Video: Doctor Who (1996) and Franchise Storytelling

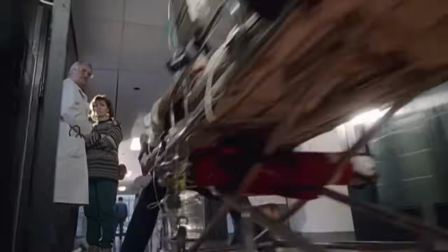Something is off. the violence feels all the more visceral because it's doctor who it feels like some unspoken rule has been
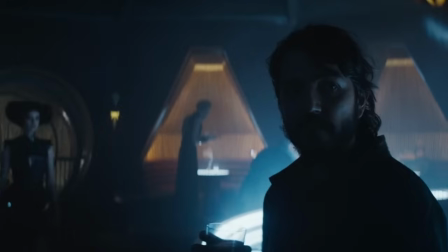broken that surely this is not a character that this kind of thing can happen to it's funny i came of age within a media landscape where the gritty adult reboot was ever
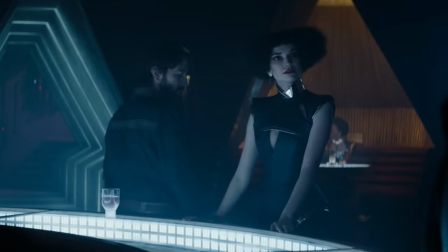present to the point of parody where those versions were often my earliest exposures to a franchise
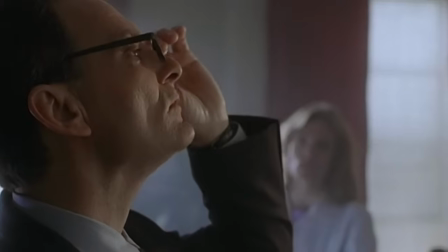the ways in which this subversion of expectations can be genuinely effective isn't something i've experienced much.
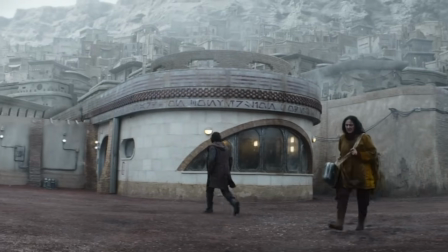Of course, in today's era of sprawling cinematic universes, tonal dissonance between installations isn't uncommon.
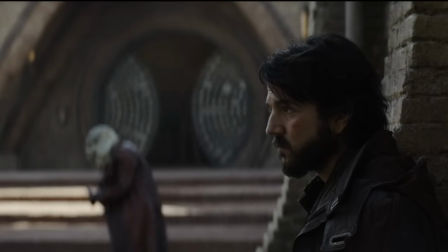A New Hope and Andor aren't trying to hit the same tone.
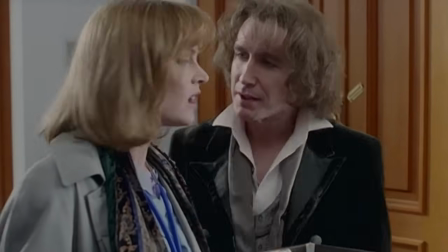But Doctor Who the TV movie isn't a side spinoff, or one entry in a tangled web of continuity the way a Star Wars or Marvel movie is now.
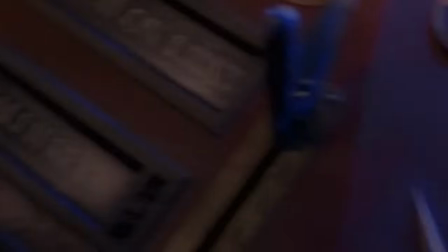It's a direct, singular continuation. This is what Doctor Who is now, it says. This is what it always has been.
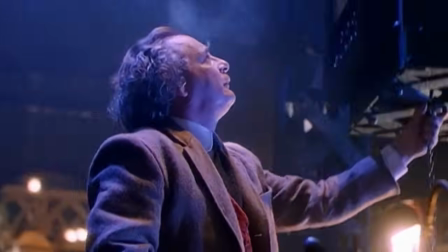The movie is responsible to no one but itself. For better or worse, it casts a longer shadow than Andor ever could.
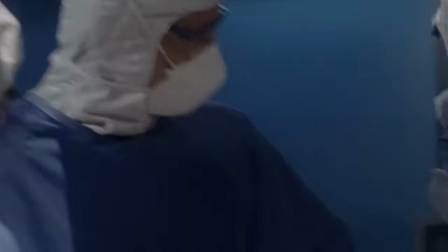During the surgery, Grace had noticed that her patient seemed somehow to have two hearts.
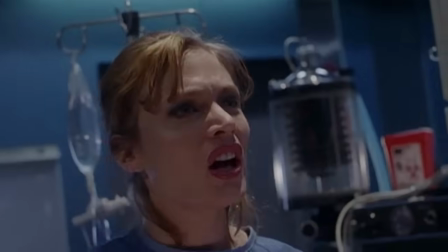She knows it can't be true. She spends the rest of the film's runtime learning to believe the impossible.
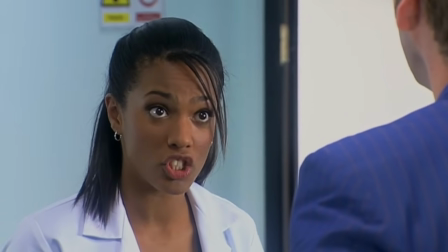Grace is one in a long line of Doctor Who companions and pseudo-companions who work in medicine, and the resonance there is obvious.
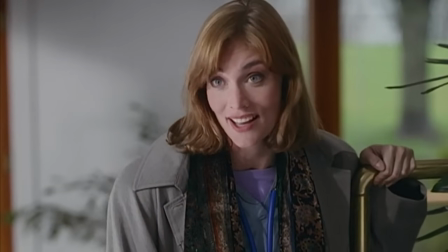It makes her a parallel and equal to the Doctor, but in this case, her job has other narrative significance as well.
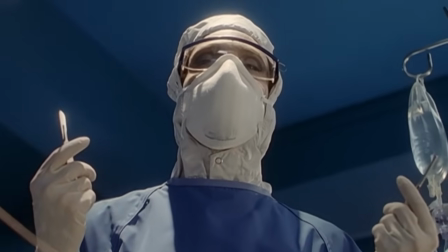In that first scene of hers, it gives her power over him. The Doctor needs her to rescue him.
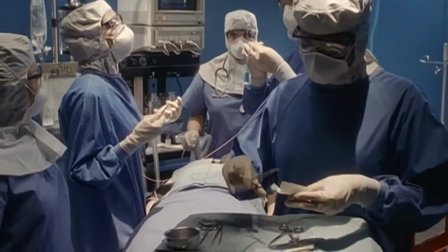He lives and dies by her hand, and that is corded with our dynamic going forward. Her trust in him is still tenuous, when the Doctor's memories return.
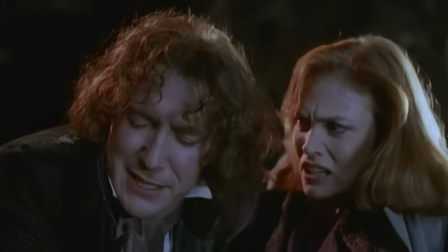The question I can't help but wonder throughout all this is, who is the audience for this movie supposed to be?
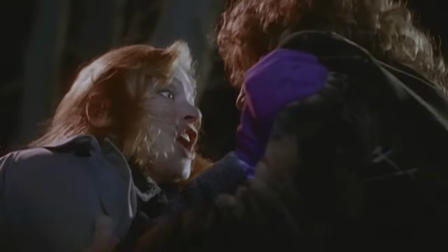I can't imagine the Doctor's ramblings here, never mind the entire regeneration plot.
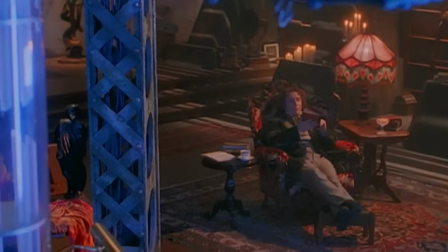Make much sense at all if you're not already familiar with the series.
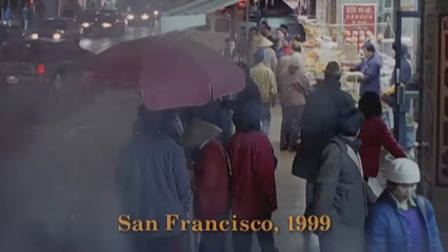But like, was the extant American fanbase of Doctor Who in the 90s really big enough to sustain a TV show?
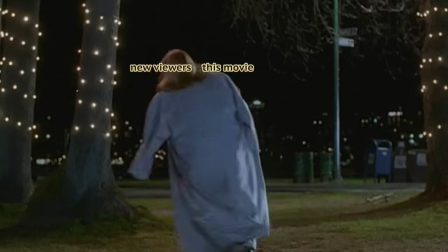I guess it turned out the answer was no.
What's the art of harmony? The power source is the heart of the TARDIS.
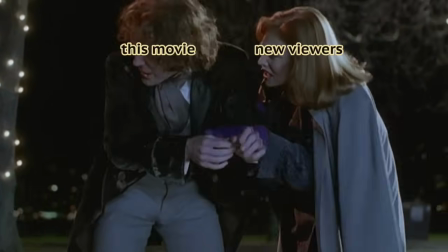The TARDIS? What's a TARDIS? The TARDIS is my ship that carries me through time and space. And this master, is he like the devil?
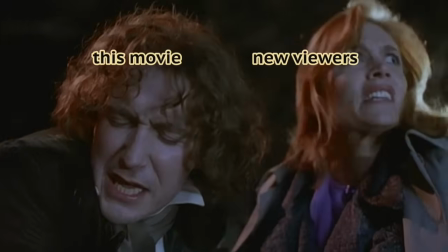The master is a rival Time Lord. Time Lord, oh my god. Pure evil.
In a way, the movie is ahead of its time.
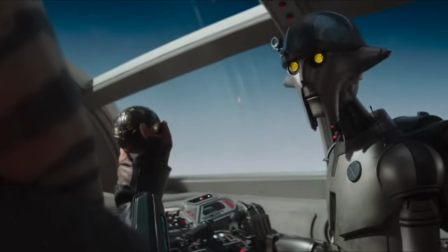Plots so reliant on earlier franchise installations that they're near impenetrable to newcomers is functionally the dominant form of storytelling in Hollywood now.
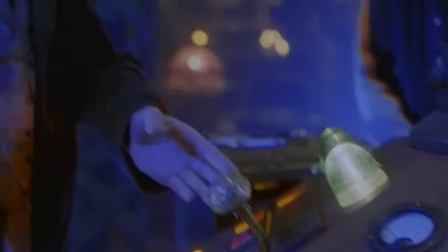And I think that's a bad thing. And also, I'd be lying if I said I didn't love it here.
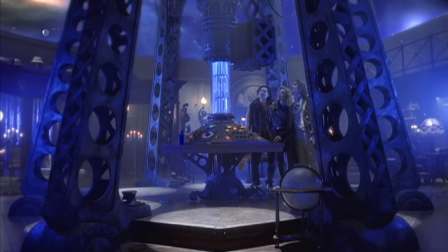this stuff makes money for a reason it's fun to recognize the thing you know but more
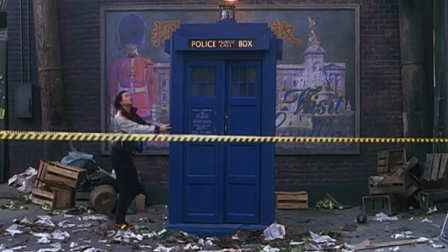importantly a pre-established canon opens possibilities that are absent in an original story
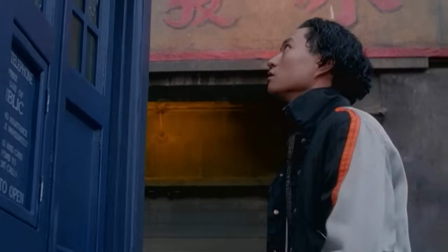an established narrative comes built in with motifs and ideas and themes before the story even starts the new creative team to make use
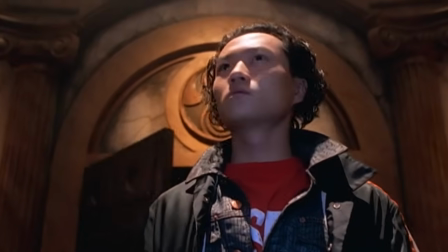of or subvert as needed a dialogue spanning decades
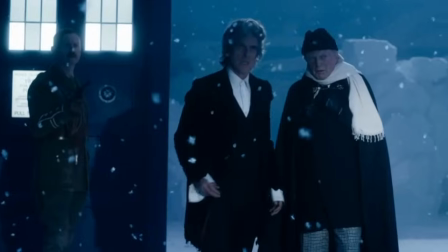the problem with our current media landscape isn't the existence of stories built on the foundations of earlier ones,
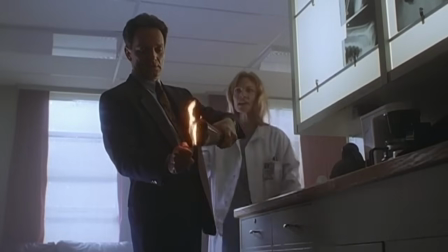it's that such projects get funded and produced to the exclusion of original works.
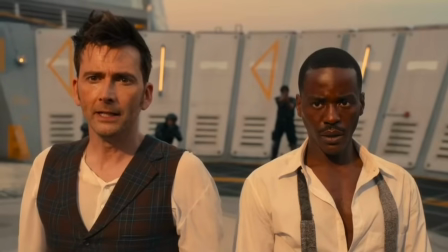You don't get Doctor Who in 1996, or in 2023, without the weird, unlikely little show that was Doctor Who in 1963.
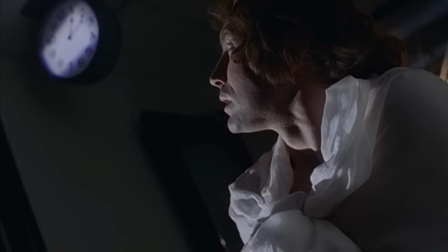While the doctor was working through his identity issues, the teenager who got him to the hospital, his name is Lee,
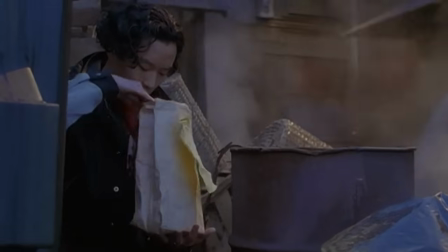was conning the hospital staff into giving him the personal effects the doctor had on him when he died.
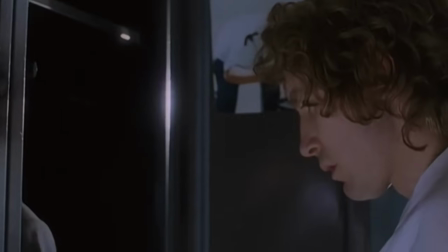There's this great editing moment where the film cuts right from Lee with a bag of stolen goods to the doctor stealing clothes from the hospital.
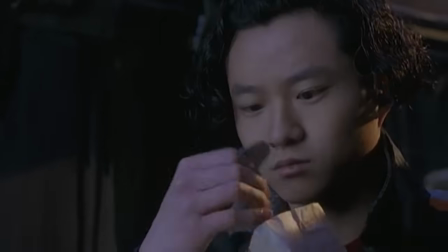The parallel makes clear that while the doctor not having access to his sonic screwdriver,
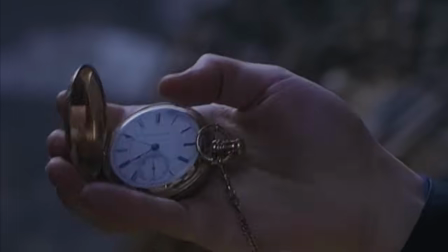TARDIS key, and everything is a problem, we're not meant to see the theft in and of itself as immoral.
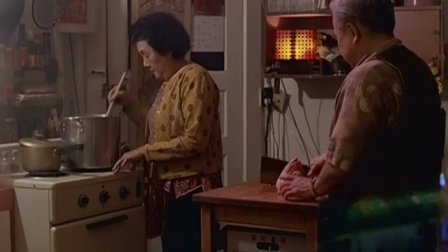It's maybe worth acknowledging explicitly that there's a definite undertone of
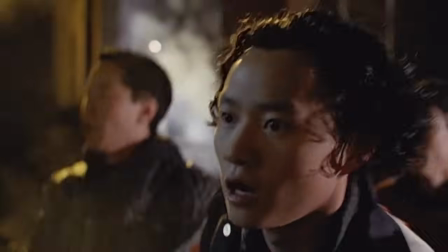Orientalism to the way the movie frames both Lee as a character and Chinatown as a location.